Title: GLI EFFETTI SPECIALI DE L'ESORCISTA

L'esorcista è ancora oggi considerato uno dei film più spaventosi della storia del cinema, soprattutto grazie agli effetti speciali messi in scena durante la registrazione del film da Fredkin nel 1973. Ma come sono stati realizzati questi effetti speciali? Andiamo a scoprirlo! Partiamo con una delle scene più iconiche che hanno caratterizzato l'esorcista, ovvero la scena del vomito in faccia a padre Carras.
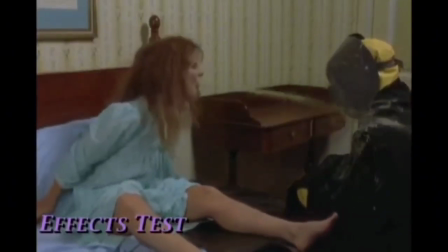[0:26]
Ebbene, sapevate che quella in realtà è Zuppa di Piselli? esatto all'inizio sceneggiatore e produttore non pensavano che molti spettatori avrebbero immediatamente indovinato di cosa era fatto il vomito ma visto che in quel periodo quella specifica zuppa di piselli andava molto in voca è stato un attimo capire immediatamente come era stato realizzato il vomito della giovane reagan indemoniata per creare l'effetto
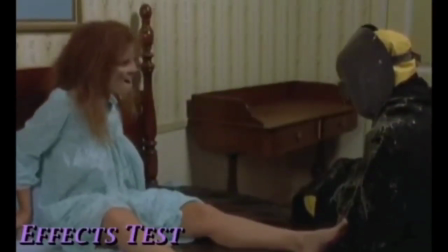[0:53]
spruzzo che abbiamo poi visto nel film sono stati posizionati dei tubicini
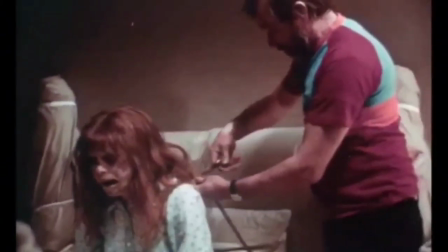[0:58]
ai lati delle guance di Reagan e coperti dal trucco
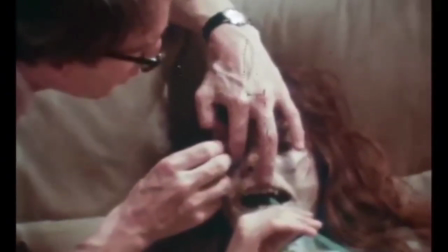[1:03]
e dalle protesi sulle guance per coprirli e non farli notare dalla telecamera.
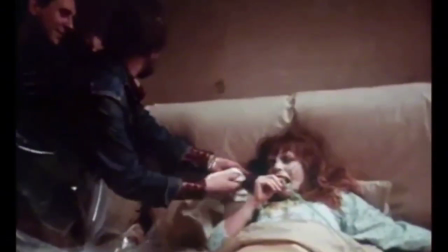[1:08]
Partivano dai lati della bocca e percorrevano tutta la parte del volto fino dietro la nuca,
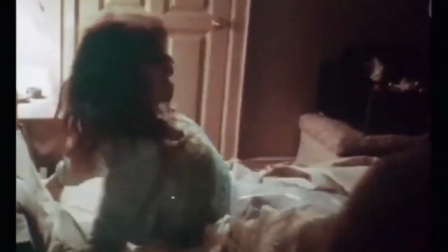[1:15]
dove erano collegati con un tubicino che gli addetti agli effetti speciali spruzzavano
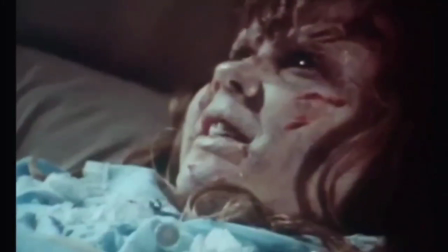[1:20]
nel momento in cui Reagan realizzava la scena del vomito e faceva il gesto di,
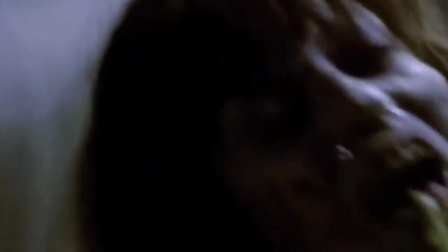[1:26]
appunto, vomitare la sostanza addosso al povero padre Carras. Pensate che la scena è stata realizzata con un solo Chuck. Infatti, dopo diversi tentativi con un manichino, hanno deciso immediatamente di girare la scena che doveva colpire il povero padre Carras in petto e non al volto. Sappiamo tutti come è andato a finire e il regista ha deciso di tenere il Chuck per il discusso sulla faccia dell'attore sappiamo tutti qual è un'altra delle scene più spaventose del film ovvero la camminata ragno della ragazza che scende le scale al contrario con mani e piedi ebbene quella scena è stata all'inizio rimossa dal primo Chuck della realizzazione dell'esorcista in quanto non avevano la tecnologia abbastanza evoluta per eliminare le funi con le quali reggevano l'attrice ovviamente quella che vediamo sulla scena non è la vera attrice
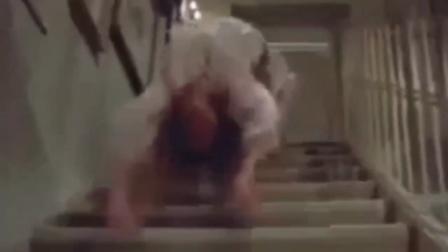[2:22]
che interpreta Reagan ma una contorsionista esperta aiutata appunto da dei cavi che sono stati
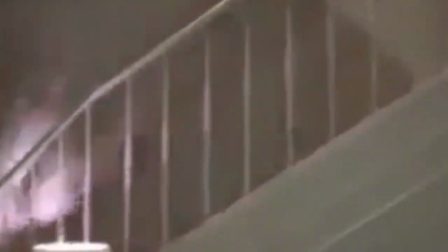[2:29]
poi inseriti successivamente nella director's cut perché nel primo Chuck come detto nel 73
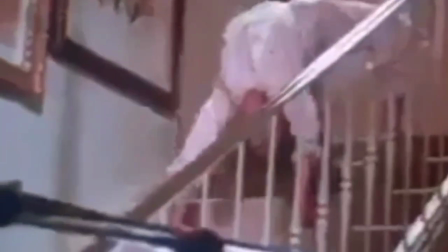[2:36]
William Franklin decise di non inserire la scena perché si vedevano le cavi che sorreggevano appunto la contorzionista.
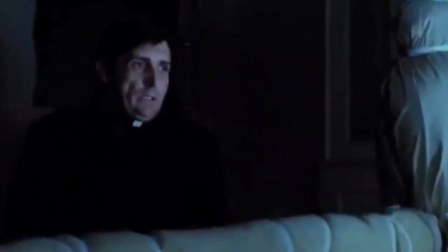[2:43]
Una delle curiosità più interessanti è quella della camera refrigerata di Reagan perché l'alito
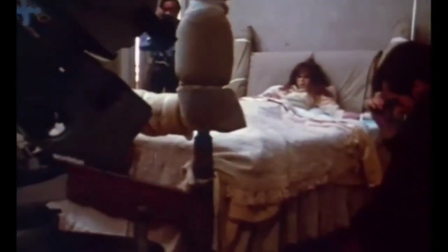[2:49]
che vediamo durante quella scena è realmente realizzato per una differenza
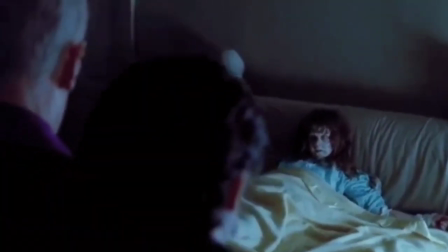[2:56]
di temperatura in quanto William Fredkin decise che la camera doveva essere veramente sotto
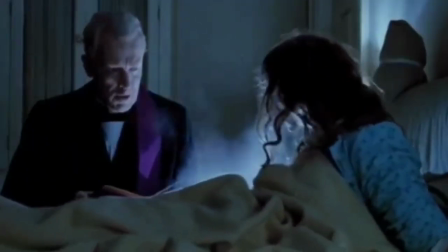[3:02]
lo zero e grazie all'ausilio di 4-5 condizionatori posizionati agli angoli della camera
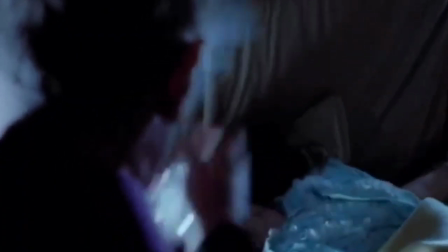[3:08]
la temperatura è scesa addirittura sotto i meno 30 a meno 40 gradi centigradi facendo risultare
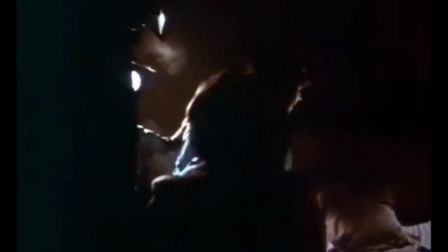[3:14]
quella stanza come il polo nord e la povera Linda Blair che interpreta Reagan è
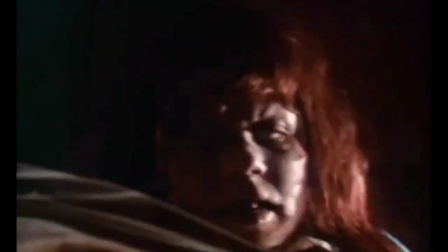[3:20]
stata quasi congelata per girare quella scena pensate che durante le riprese le goccioline di sudore degli attori diventavano piccole stalattite che si congelavano addosso alla fronte. Pensate la precisione che voleva William Fretkin per girare questo film e la dedizione che ci ha messo nell'esorcista. Ormai sappiamo che ogni scena del film dell'esorcista è cult, come il film stesso ovviamente. Vediamo se il secondo capitolo riuscirà a darci quella sensazione di orrore e di brivido lungo la schiena che ci ha regalato la pellicola di William Fetkin.